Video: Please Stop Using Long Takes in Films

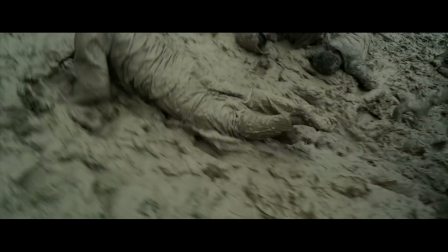There has been an increasing trend of cinematography I see in films these days where cameras would pass through solid objects,
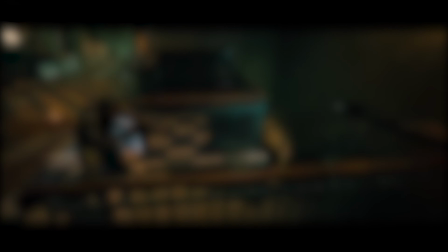one long seemingly continuous stitch in invisible areas. The seemingly one continuous take had dominated the film industry.
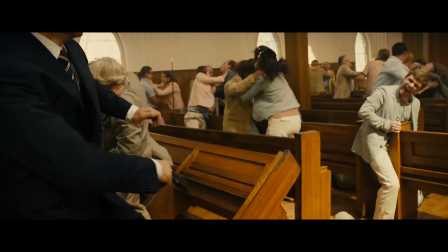The increasing trend is perhaps thanks to the development of technology and social media.
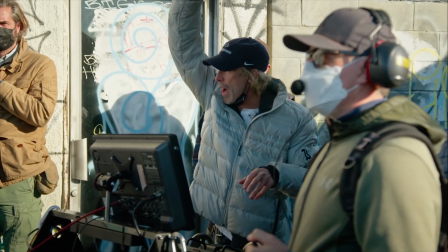Technology itself has allowed cameras to be smaller and packed, breaking the boundaries that past cinema can't do with this heavyweight camera.
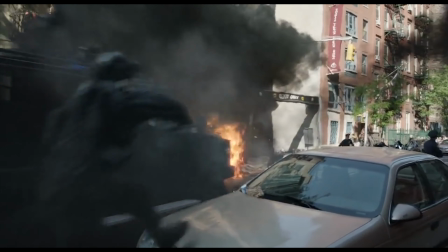Editing programs and CGI also had become a big help to stitch this shot and create the illusion, but arguably the biggest influence came from social media.
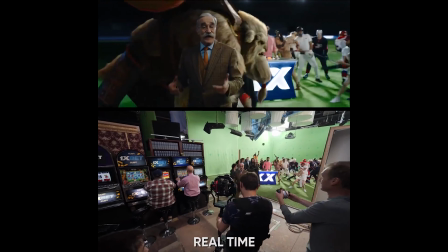As I usually scroll my phone and Instagram trying to find inspiration on filmmaking,
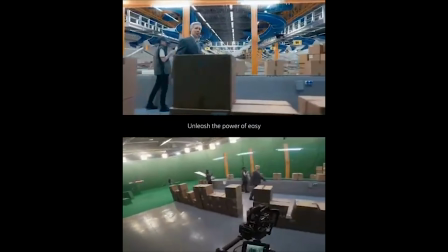what I usually find is the BTS shot of the long take final product, dissecting the process on how they do it.
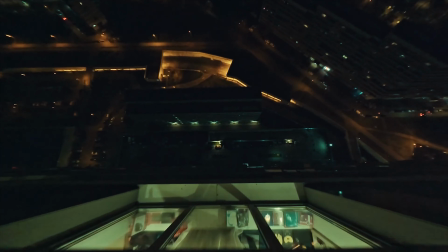I would not deny that it looks cool, but it raised the question in my head, does it actually serve a purpose in the story?
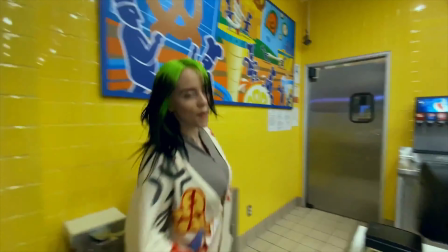Usually these shots are incorporated within commercial content such as music video or commercials.
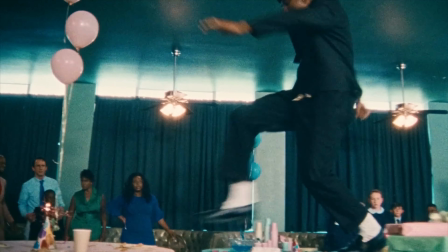Short videos were demanding the audience's attention in a very short time.
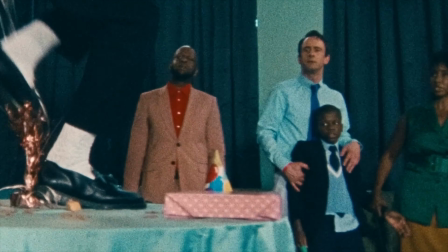Since most likely there aren't almost any stories to follow, it has become an alternative solution.
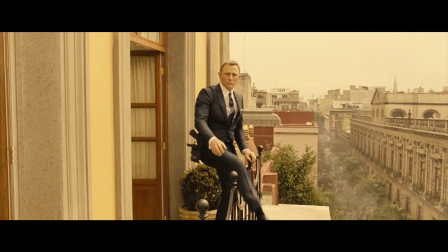But recently, I found this trend keeps on increasing in feature films, films that played in theaters on streaming service,
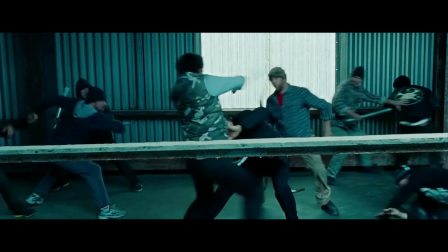and I have to say that most have done it in the wrong way, I think the genre that always falls into these unconventional practice is action sequences.
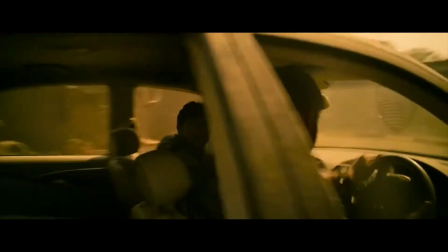The 2020 film Extraction feature 12-minute long take action sequence,
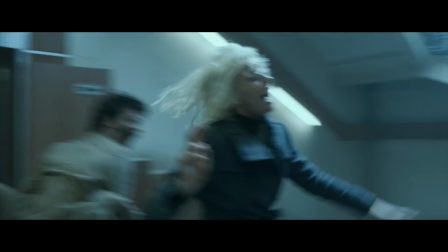Atomic Blonde had a 10-minute staircase fight that follows again into the protagonist escorting her objective into a moving car,
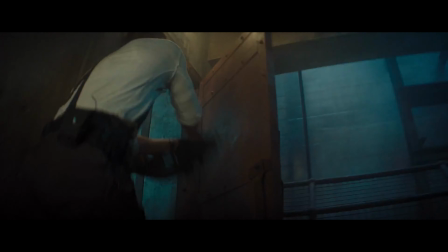even the final James Bond film had a long take action sequence as he fighting of the mercenaries, and again, can it be shot alternatively?
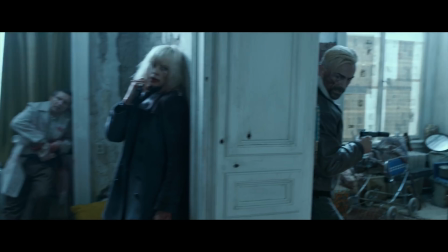The reason is because as I watched this film, it actually did take me out of the immersion.
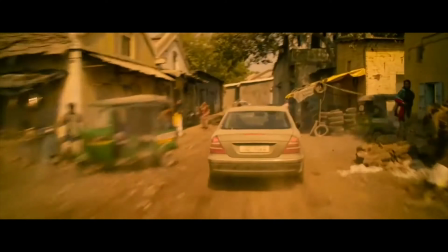There's a feeling it is used as a media to show off the filmmaker's skill or just as a selling point to attract the audience of something that feels revolutionary,
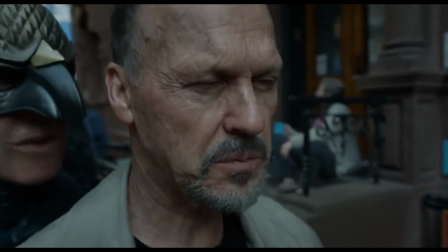but the problem is that when you watch the whole film, it actually makes you put off.
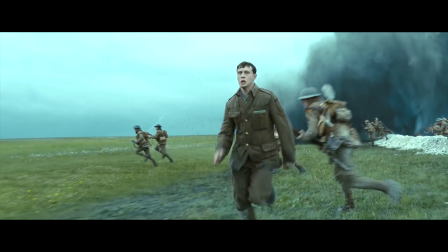While I do generally enjoy movies like Birdman and 1917, which featured the whole runtime with one long take.
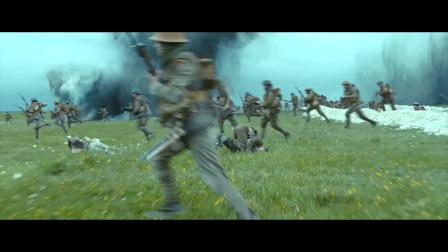I can't help but to feel the midpoint of the film that you don't come for the story anymore. I remember watching 1970 with my friend in the theaters, and in the midpoint we sadly had a conversation about the cutting point, proving that this kind of concept could take us out of the movie.
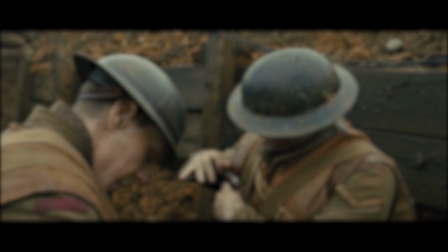So is the long continuous take actually bad as it could take us out of the immersion?
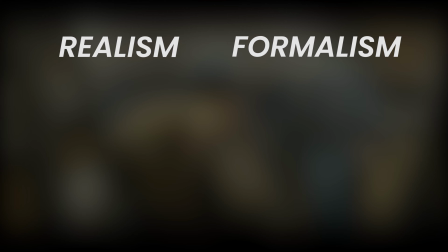The film theory introduced realism and formalism, where realism lies in emphasizing the value of film as a documentary medium,
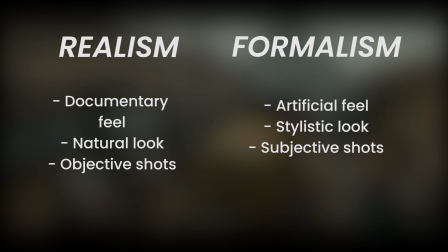Formalism leans to a more stylistic approach to tell a story. Film theorist Andre Bazin argues that to capture realism in cinema,
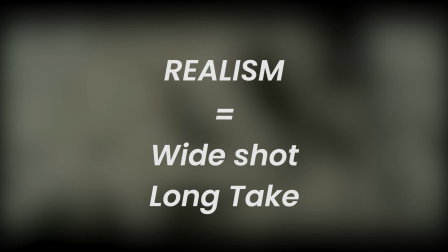a wide shot and long take are needed to ensure what is in frame is as realistic as possible,
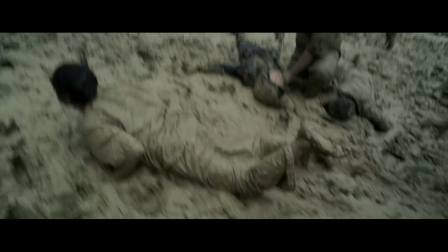but apparently, what we see this day right now tends to lean into formalism as a cinematography style.
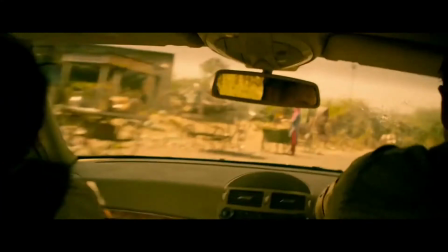Now, usually the intention to use the long take is wrong, either using long takes as a formalism approach in realistic film, or vice versa.
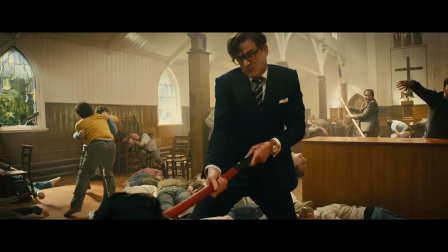Nobody complained about the Kingsman 5 minute one take action sequences because it had been established that this film is a stylistic flair of the spy genre,
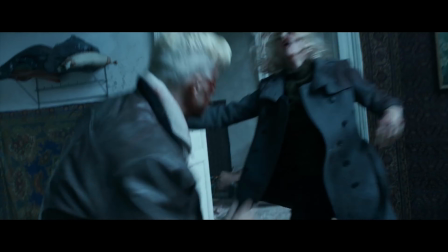but I feel put off in the Atomic Blonde long take fight because it is certainly time to show a realistic fight sequence,
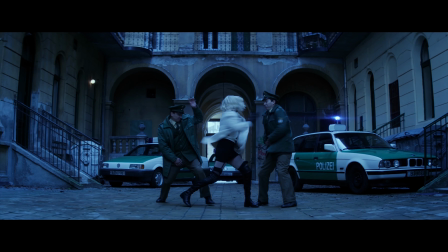but the past hour, it was established to be more formalistic with its transition and lighting.
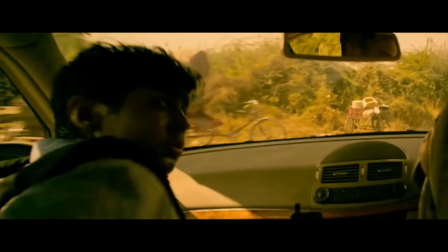Same goes through extraction long take where the camera suddenly becomes virtual camera
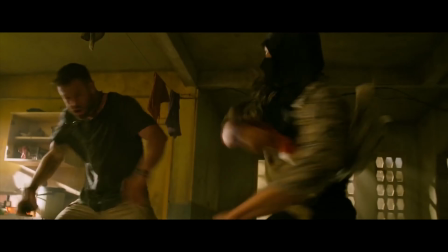that moves past toward the car rear window But the whole film shows that it is a much more gritty,
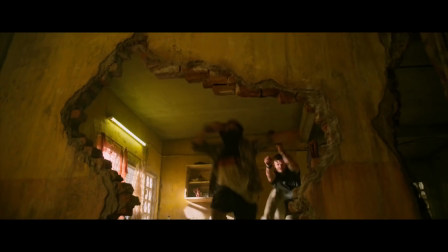realistic tone which eventually breaks the immersion,
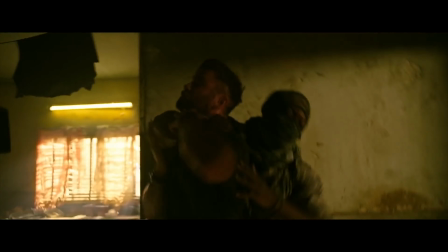feeling like a show-off session But of course, there are lots of great uses of long continuous takes that we could actually find The recent Park Chan-book
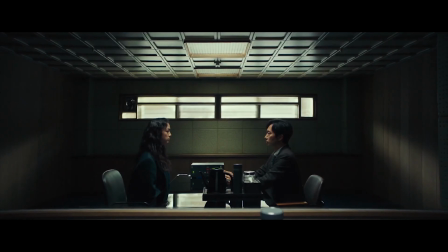film restriction to live shows a lot of continuous long takes Cheats with visual effects are transitioning from an animation to live action shot,
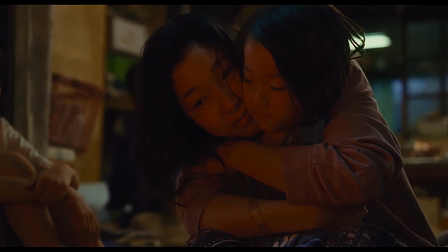or in a more realistic approach, Iruka Tsukureda's shoplifters feature a lot of long takes,
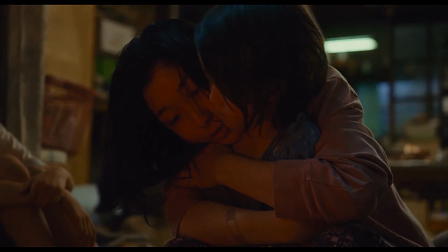but rarely does the camera move as video audience observe the humanistic and realistic relationship on that screen.